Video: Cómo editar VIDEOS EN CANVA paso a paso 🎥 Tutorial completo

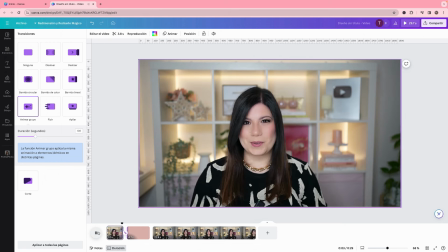Vamos a colocarlo aquí y vamos a ver cómo se vería. Entra un poquito más suave, si se fijaron.
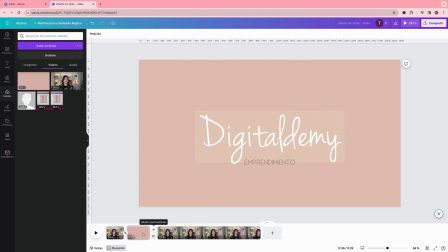Entonces, vamos a hacer clic aquí y vamos a añadir otra transición porque aquí tenemos otro corte, ¿no?
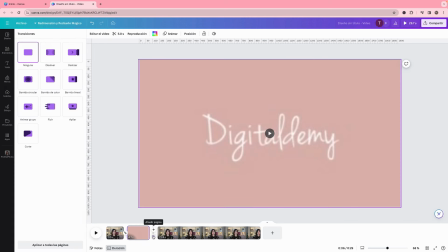Es la salida del intro con la entrada del nuevo clip. Vamos a añadir transición y en este caso voy a hacer clic en deslizar a la izquierda.
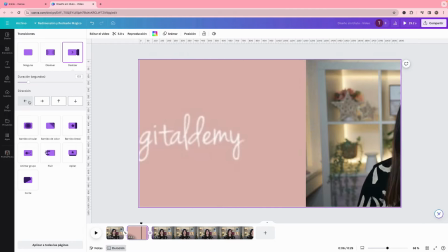Podemos ponerlo a la izquierda, a la derecha, arriba o abajo. A mí me gusta mucho a la izquierda o a la derecha también me gusta, pero creo que más a la izquierda.
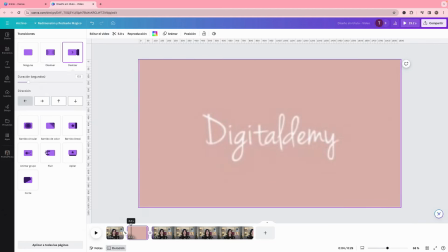Vamos a ponerlo a la izquierda. Perfecto, ya lo tendríamos. Entonces vamos a ver cómo se vería este.
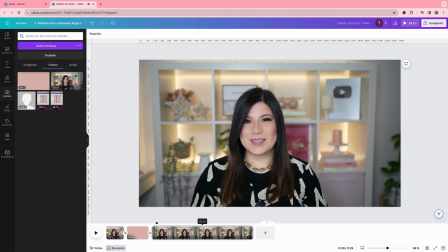Bien, aquí le falta algo y es que aquí deberíamos de agregar algún tipo de sonido. Para esto vamos a hacer clic en subir archivos.
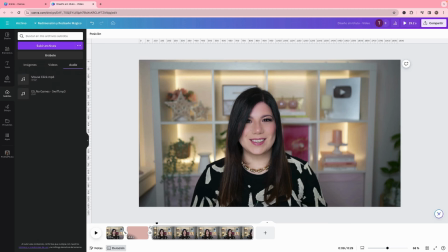Voy a subir un archivo de audio y aquí voy a añadir justo en esta parte donde va la transición como para que sea parte de este cambio que
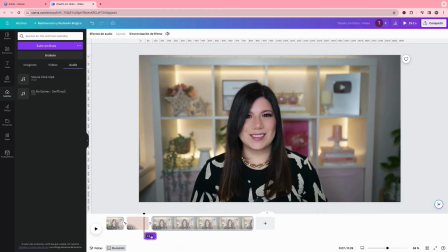estoy haciendo vamos a añadirlo y siempre que nosotros agregamos un efecto de sonido va a ir debajo de lo que serían nuestros vídeos y fotos en esta parte de abajo y por lo general los textos y todo lo que son imágenes o vídeos que van en superposición van en la parte de arriba.
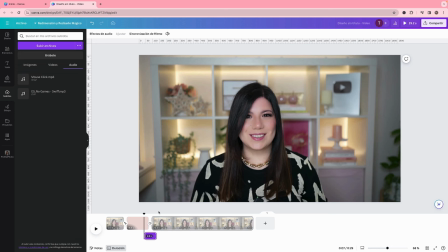Cuando nosotros editamos vídeos siempre trabajamos como en tres capas o más capas dependiendo de la complejidad del vídeo. Por lo general debes saber que vas a tener tu vídeo base, todo lo que es sonido en la capa de abajo y todo lo que son superposiciones en la capa de arriba.
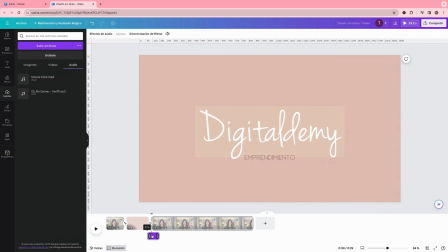Bien, y yo quiero que justo suene aquí. Vamos a ver si suena bien.
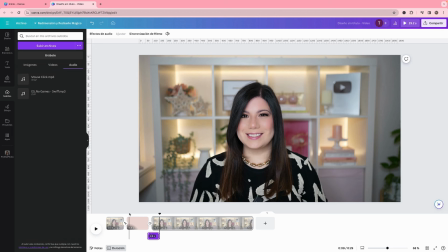Obviamente como esto es una grabación de pantalla no van a tener el audio perfecto, pero al final del vídeo se los voy a colocar para que lo puedan ver bien en alta calidad.
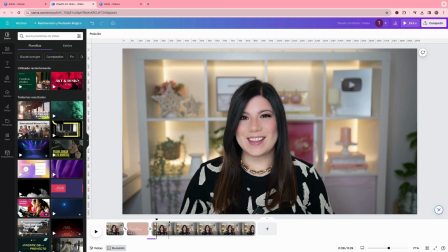Entonces, ahora vamos a escuchar esta parte porque aquí quiero colocar una imagen en el momento en que yo digo como este. Vamos a ver aquí. Ok, este carrusel. Justo aquí, fíjense que tengo la línea guía aquí. Vamos a buscar y vamos a subir un video.
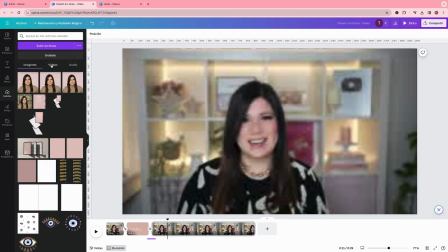Voy a hacer clic en subidos y aquí vamos a subir el video.
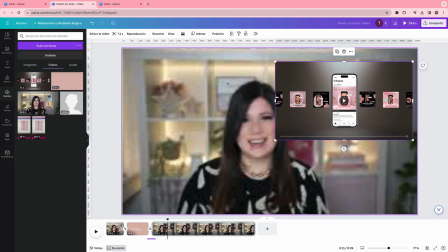Ya yo lo tenía listo y este video pudiese colocarlo por aquí o pudiese ver cómo lo colocaría.
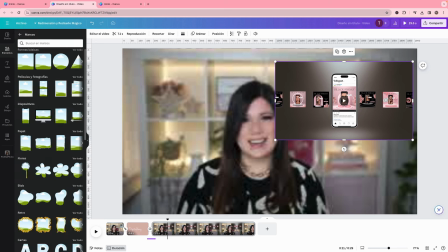Pero para esto yo me voy a ir a elementos y vamos a buscar un marco. Y pudiese colocar aquí en dispositivos, pudiese ser de repente una laptop.
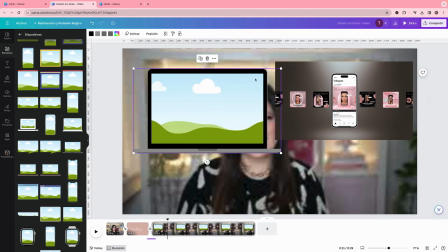Creo que se podría ver bien porque como es horizontal, vamos a colocarlo aquí y vamos a insertar.
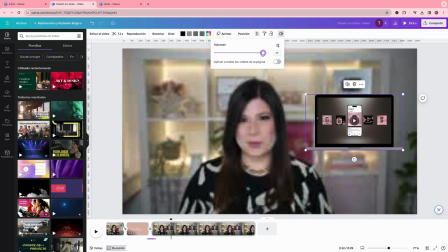Vamos a colocarlo aquí del lado derecho que hay como más espacio. Lo primero que vamos a hacer es bajarle el volumen para que quede una musiquita muy suavecita.
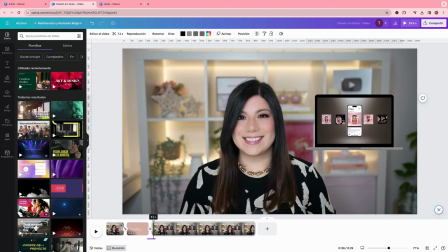Y lo segundo es que fíjense que está empezando desde el principio y yo había puesto la línea guía aquí. ¿Cómo resolvemos esto?
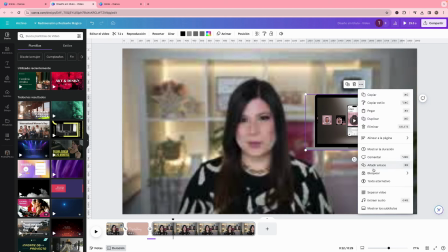Hacemos clic en nuestro marco, vamos a hacer clic en los tres puntitos y vamos a colocar mostrar duración. él me va a separar la capa de
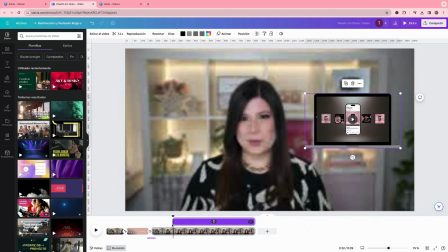superposición y yo aquí lo que voy a hacer es colocarlo justo donde yo quería que empezara y vamos a recortarlo porque lo quiero como hasta aquí, lo quiero poquito tiempo, vamos a ver
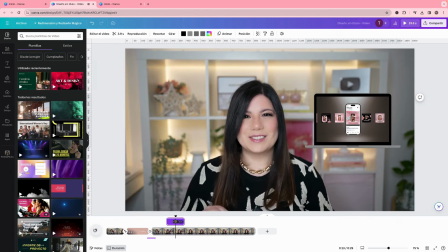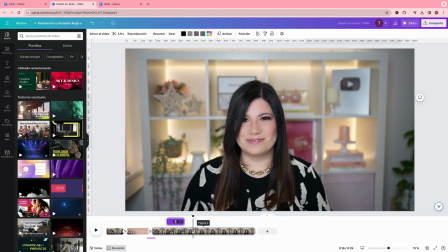me gusta como quedó y aquí voy a hacer un clic porque ahí yo termino la idea,
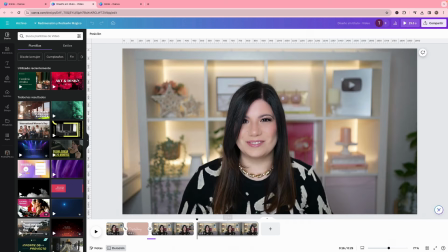fíjense hacemos clic en el botón derecho, dividimos la página y vamos a escucharlo porque yo por aquí me equivoco y esa parte vamos a eliminarla
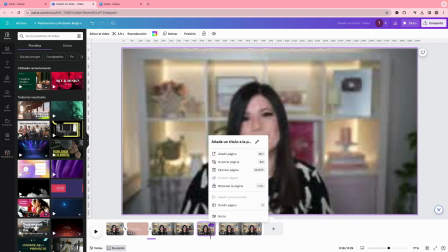aquí voy a hacer el corte y esto lo vamos a eliminar lo seleccionamos y le damos a eliminar aquí
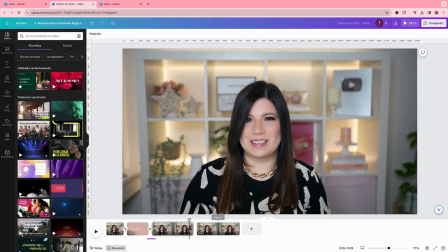vamos a ver esta última parte y esto es parte de la edición siempre debes ir al clip final para ver cómo se conecta con el siguiente
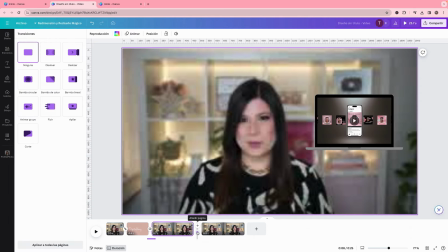si ven aquí hay como un corte muy fuerte vamos a agregar una transición y en este caso yo voy a utilizar esta de
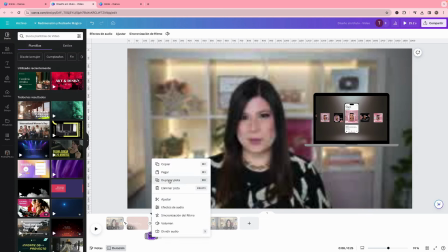nuevo y lo que voy a hacer es clic aquí voy a hacer clic en duplicar pista y voy a colocarla aquí,
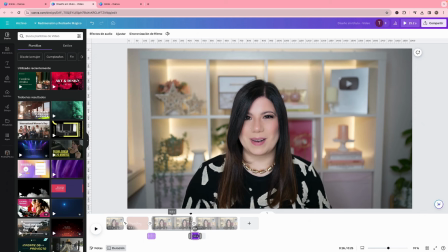exactamente. Vamos a ver. Ahí quedó bien y ahora lo que vamos a hacer es dividir aquí y lo que voy a hacer es separar el video del fondo.
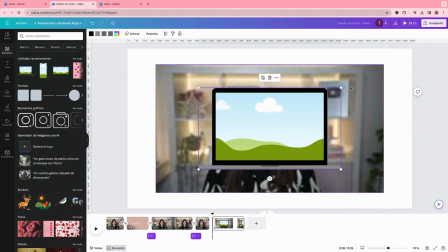Voy a agregar esta misma laptop, vamos a agregarla aquí.